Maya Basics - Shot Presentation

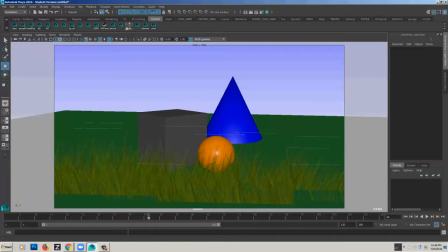It's boring to just have them on a plain gray background. I can give it a lot more context, a lot more interest, and kind of ground the shot in reality more if I give it some, you know, spend a little bit of time just grounding that.
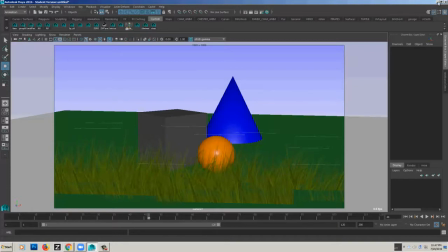And there's a couple of ways that I like to do that personally that don't cause me a lot of time or having to try to like model stuff and texture and UV things,
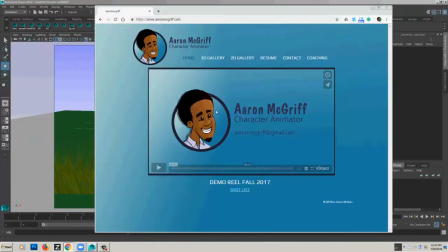which are outside of my skill set. So let me just walk you through what I've done on some of these shots on my reel.
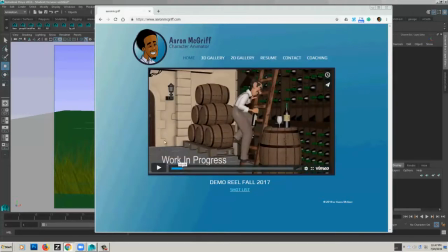So this first shot, you know, this is a pretty kind of fleshed out, lush environment. And I actually don't think I really modeled anything in here or textured anything.
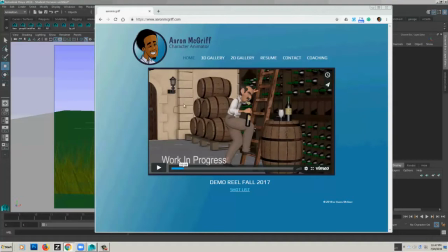The only thing I actually think I modeled are these squares, these bricks, which I just put a bevel on some cubes and stacked them up in this way.
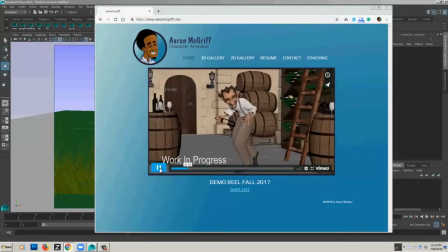But everything else you're seeing here is actually downloaded from turbosquid.com.
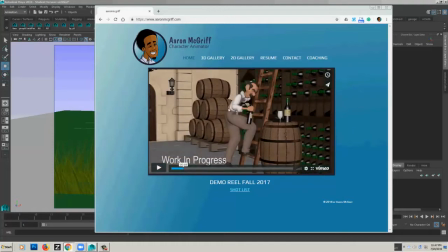None of it came all together, but with a little bit of patience, a little bit of vision and creativity, you can actually piece a lot of this together. So, you know, these were like individual barrels, and I searched for wine bottles, and I searched for these, you know, shelves, and I searched for a ladder,
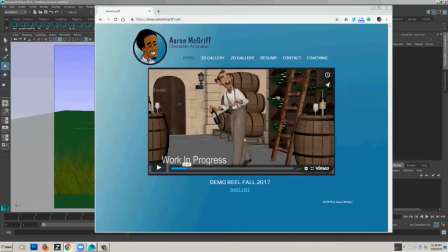and each individual piece, and then put it together in such a way that it makes a pretty cohesive set.
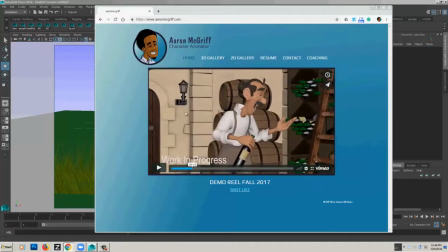Now, this is one that I didn't even bother rendering or lighting or anything, but for the sake of this playblast, like I said, I could make it pretty presentable by grounding him in an actual environment instead of just standing in front of gray, which would have been a lot less interesting. And all of these assets actually came with textures already UV'd.
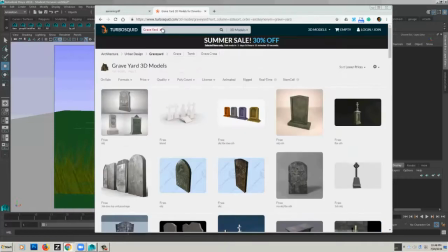So one thing that's nice to do when you go to TurboSquid, it's just turbosquid.com, and then you can, you know, you search for whatever you're looking for.
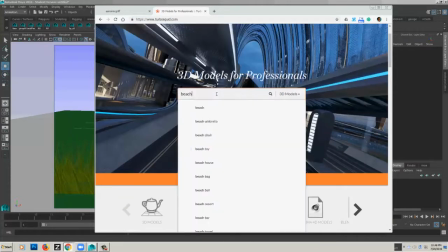So if we were looking for maybe a beach scene, we might type beach, you know, and you'll see beach umbrella, beach chair, or whatever.
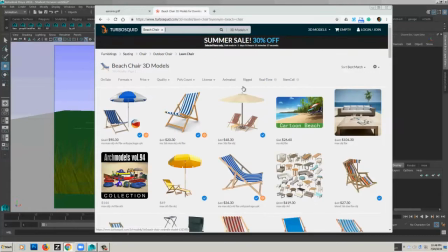And then one thing that I like to do is, by default, it will sort by best match. And you'll see that some of these are really expensive. I wouldn't recommend spending $90 for a beach chair for a shot. But a lot of times you can find stuff that's cheap or free. And a lot of times, it's even if it's a few bucks, it's worth getting the textures and all of that.
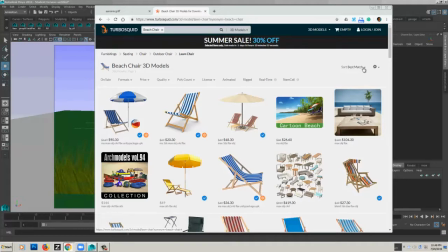The time that it would take you to make that yourself or try to figure it out if you don't have those skills, it's usually worth it to do a few bucks. But if I switch this to sort by lower prices, a lot of times I'll find things that are absolutely free that might work fine.
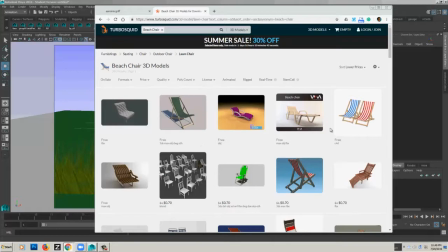And they're not always the best quality assets, but, you know, like these chairs are kind of cool looking, right? For free. And then you just have to check and make sure it's in the format that you like, and you can actually sort it, you know, search by format if you want FBX or OBJ or MA or something that works with Maya,
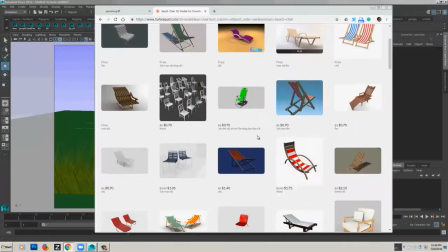or if you're using another software, you can sort it by that. But, you know, even, you know, there's a lot of options that, you know, this is like really pretty nice asset.
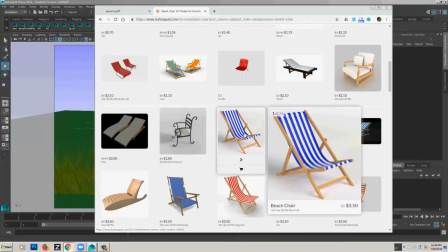It's only, you know, $3. So if you're doing a beach scene and you don't want to waste 4 hours trying to model in texture and you know, rig up a beach chair, some assets are even rigged sometimes, but you know,
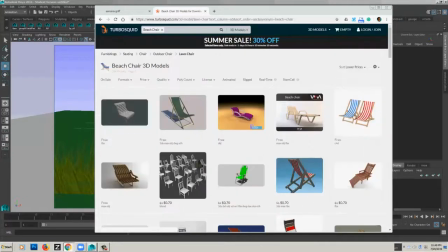it might just be worth it to throw a couple bucks at it, or even just use one of these free ones. So I've had a lot of luck with that.
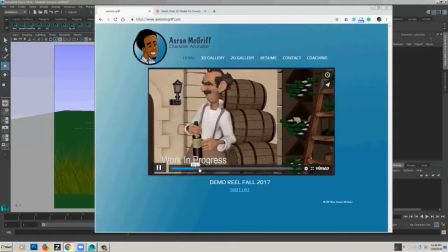So that's what I've done in this scene. So this second scene, I've actually taken a different approach.
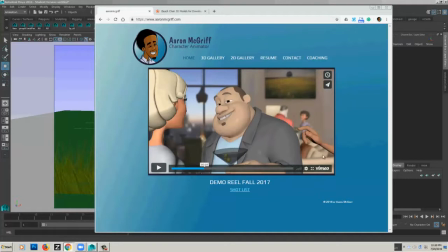What I've done here, this couch is 3D. This is an asset from TurboSquid. but this background is just an image. I literally just did a Google search and found an image, and that's all that this is.
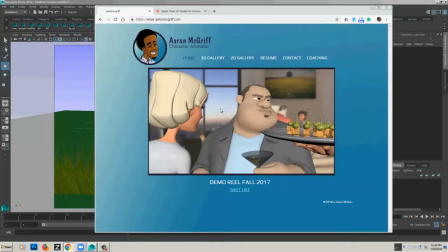I blurred it out a little bit so it doesn't distract our eye, and it seems like it could fit within their world, and just threw it in the background. I threw these characters over it,
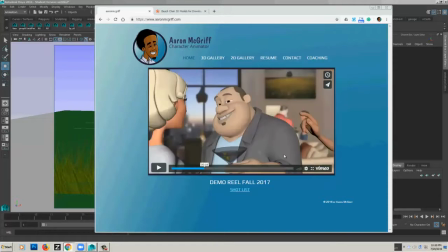and the couch was a nice addition because it allowed me to put them behind the couch but in front of the image without having to do any real compositing or anything. Then I'm just using, I don't remember if I'm doing this with depth of field in Maya, which you can turn on it with camera settings.
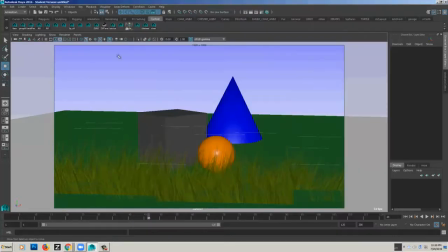That's another viewport 2.0 thing. You can use depth of field, or I think in this case I might have done this after the fact.
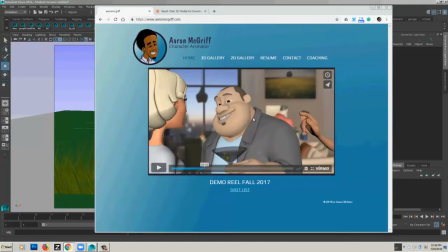In just a compositing program. I like to use like After Effects or Nuke or something like that, just to blur out that background.
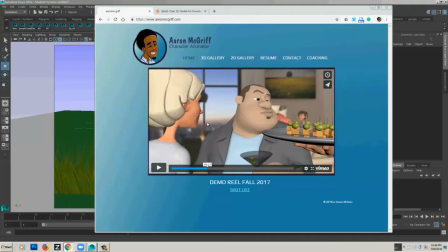So we're just focused on our foreground characters.